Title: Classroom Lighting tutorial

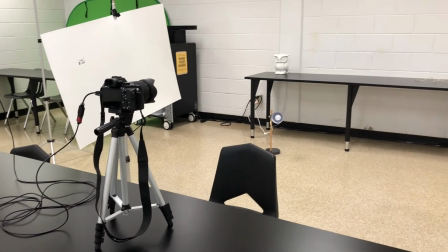Alright, so this is where I'm doing my little lighting tutorial for you guys. I'm going to be sitting right there.
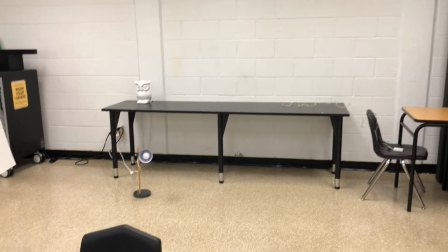If I show you back here, there's my lamp set up for a backlight.
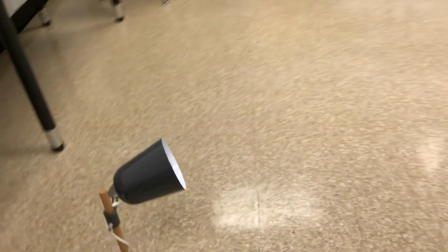So this lamp is pointing at my setup over there.
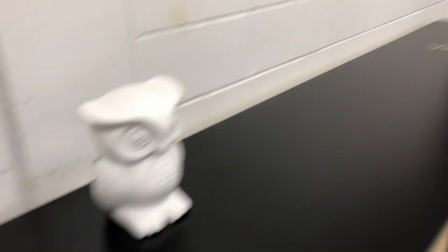A little practical light on the table, plus Christmas lights over there.
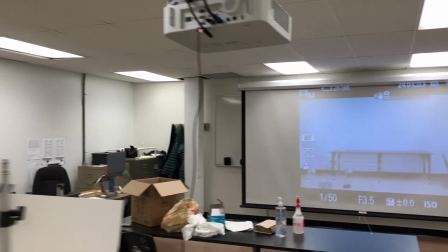And on the screen, I've got what I can see
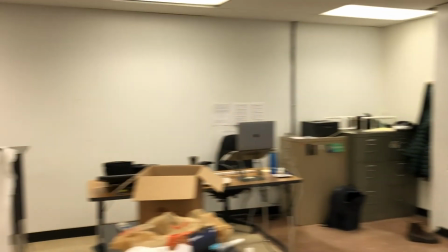from the camera projected onto the screen so that I can see it from the chair where I'm sitting.
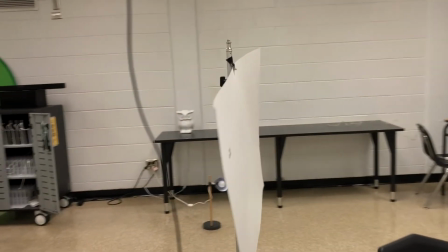This is a reflective board that I've set up here to give a little bit of fill light.
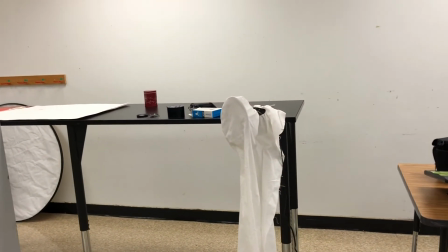And then over here is a clamp light from Home Depot.
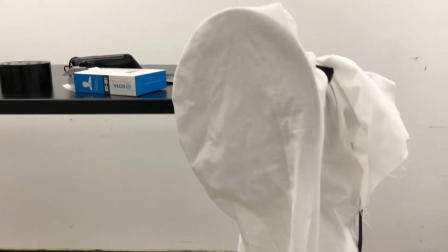So this is some white fabric that I've just put around it for diffusion, but the light itself
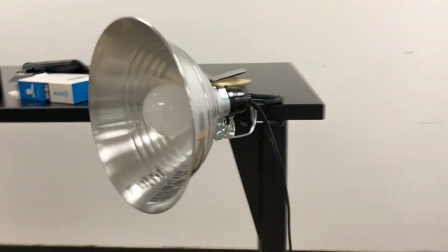just looks like this.
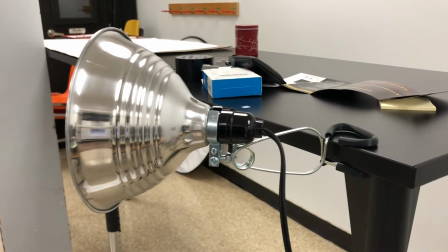So clamped onto the table, nice and simple. So this was about 20 bucks from Home Depot.
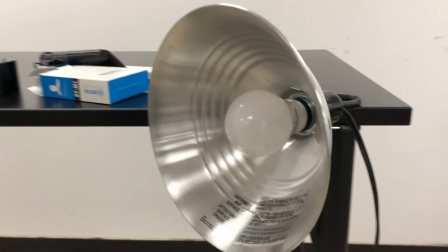And the bulb that I've put in here is
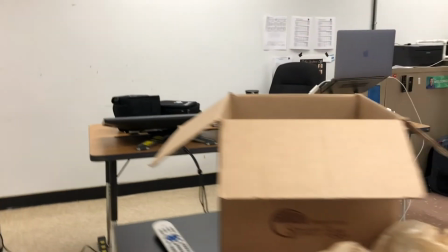5000 K and 60 watt equivalent.
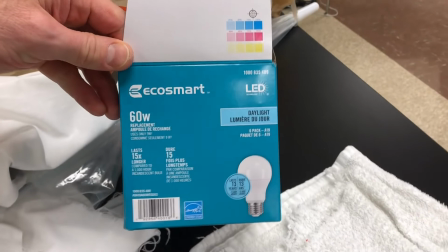So here it is, daylight balanced.
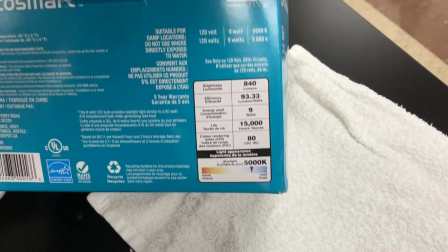Gives a little thing here on the side. So this is the kind of bulb that you want if you're ever getting this type of thing.
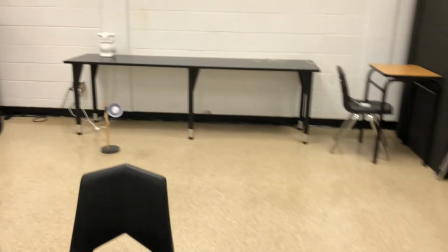And I've put the same type of bulb in that lamp right there. Alright, so I've been talking to you guys about how I wanted to do a lighting tutorial, and finally I've got around to it. So I've got no students in the classroom right now, so I figured, you know what, I'll set up the camera and I'll just play around with a few things and see what I can come up with. So I think I told all the classes that I brought in a bunch of lamps that I just kind of gathered from around my house. We moved a few years ago and we've got a bunch of stuff in storage, so I went through there and I just took some stuff that I could bring to the classroom and kind of play around with. So this is my tutorial for you guys to show you what you can do by being a little bit more intentional with your lighting. So right now, so first of all, I should tell you that I'm talking through the mic in the camera, which you can probably hear, but this is what it sounds like using a lav mic that's taped underneath my shirt and going into my smartphone. So hopefully we're getting much better audio. I can't monitor it at the same time, so I don't know for sure, but let's hope this works out.
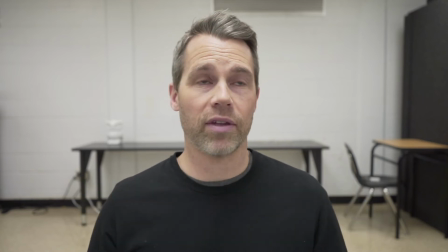So this shot that you're looking at right now is just all the fluorescent lights on in the classroom. There's lots of light, for sure, but it's boring.
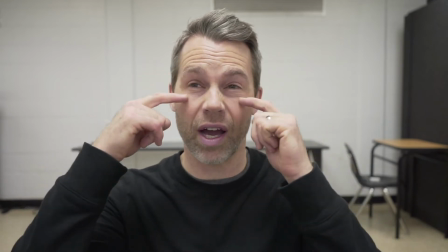You can see I've got shadows underneath my eyes here because there's a fluorescent light right over my head.
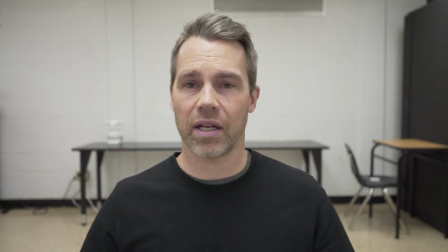It's just kind of flat and kind of blah, spread all over the place.
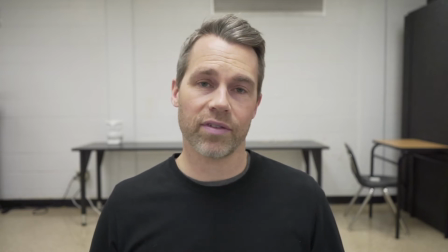So now, let's see what it looks like with some lights set up.
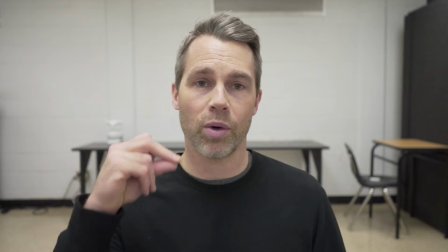So here we go with intentional lighting.
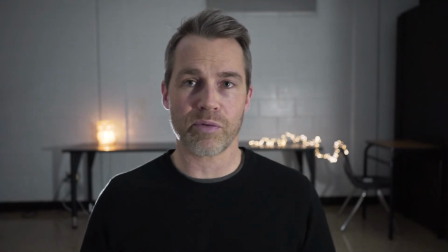So this is the exact same setup as before, but with more intentional lighting.
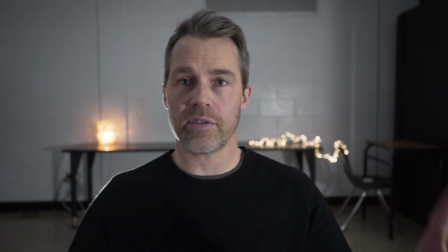So what I've got here is two practical lights behind me.
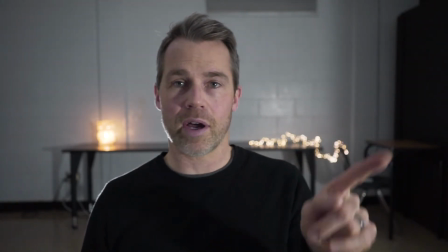Over here, I've got a Home Depot clamp light.
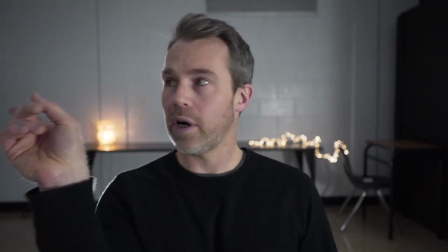Right here, I've got one of those
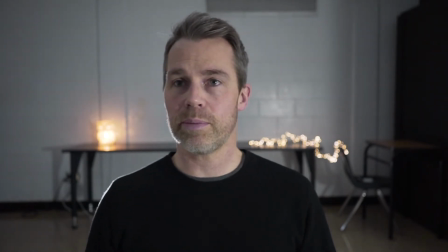white pieces of cardboard set up to reflect a little bit, to have a little bit of fill light here.
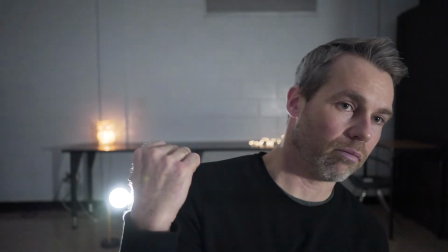And then behind me, right there, I've got a backlight,
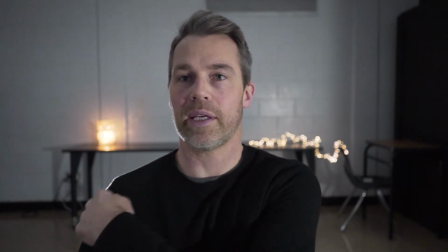giving me a little bit of rim light here and here, which I think looks a little bit nicer.
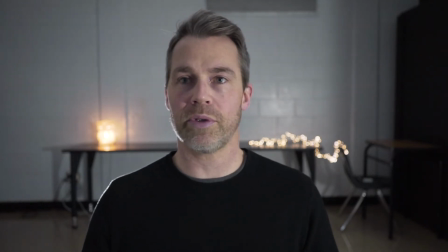So I'm going to just show you a couple different varieties of how this could look.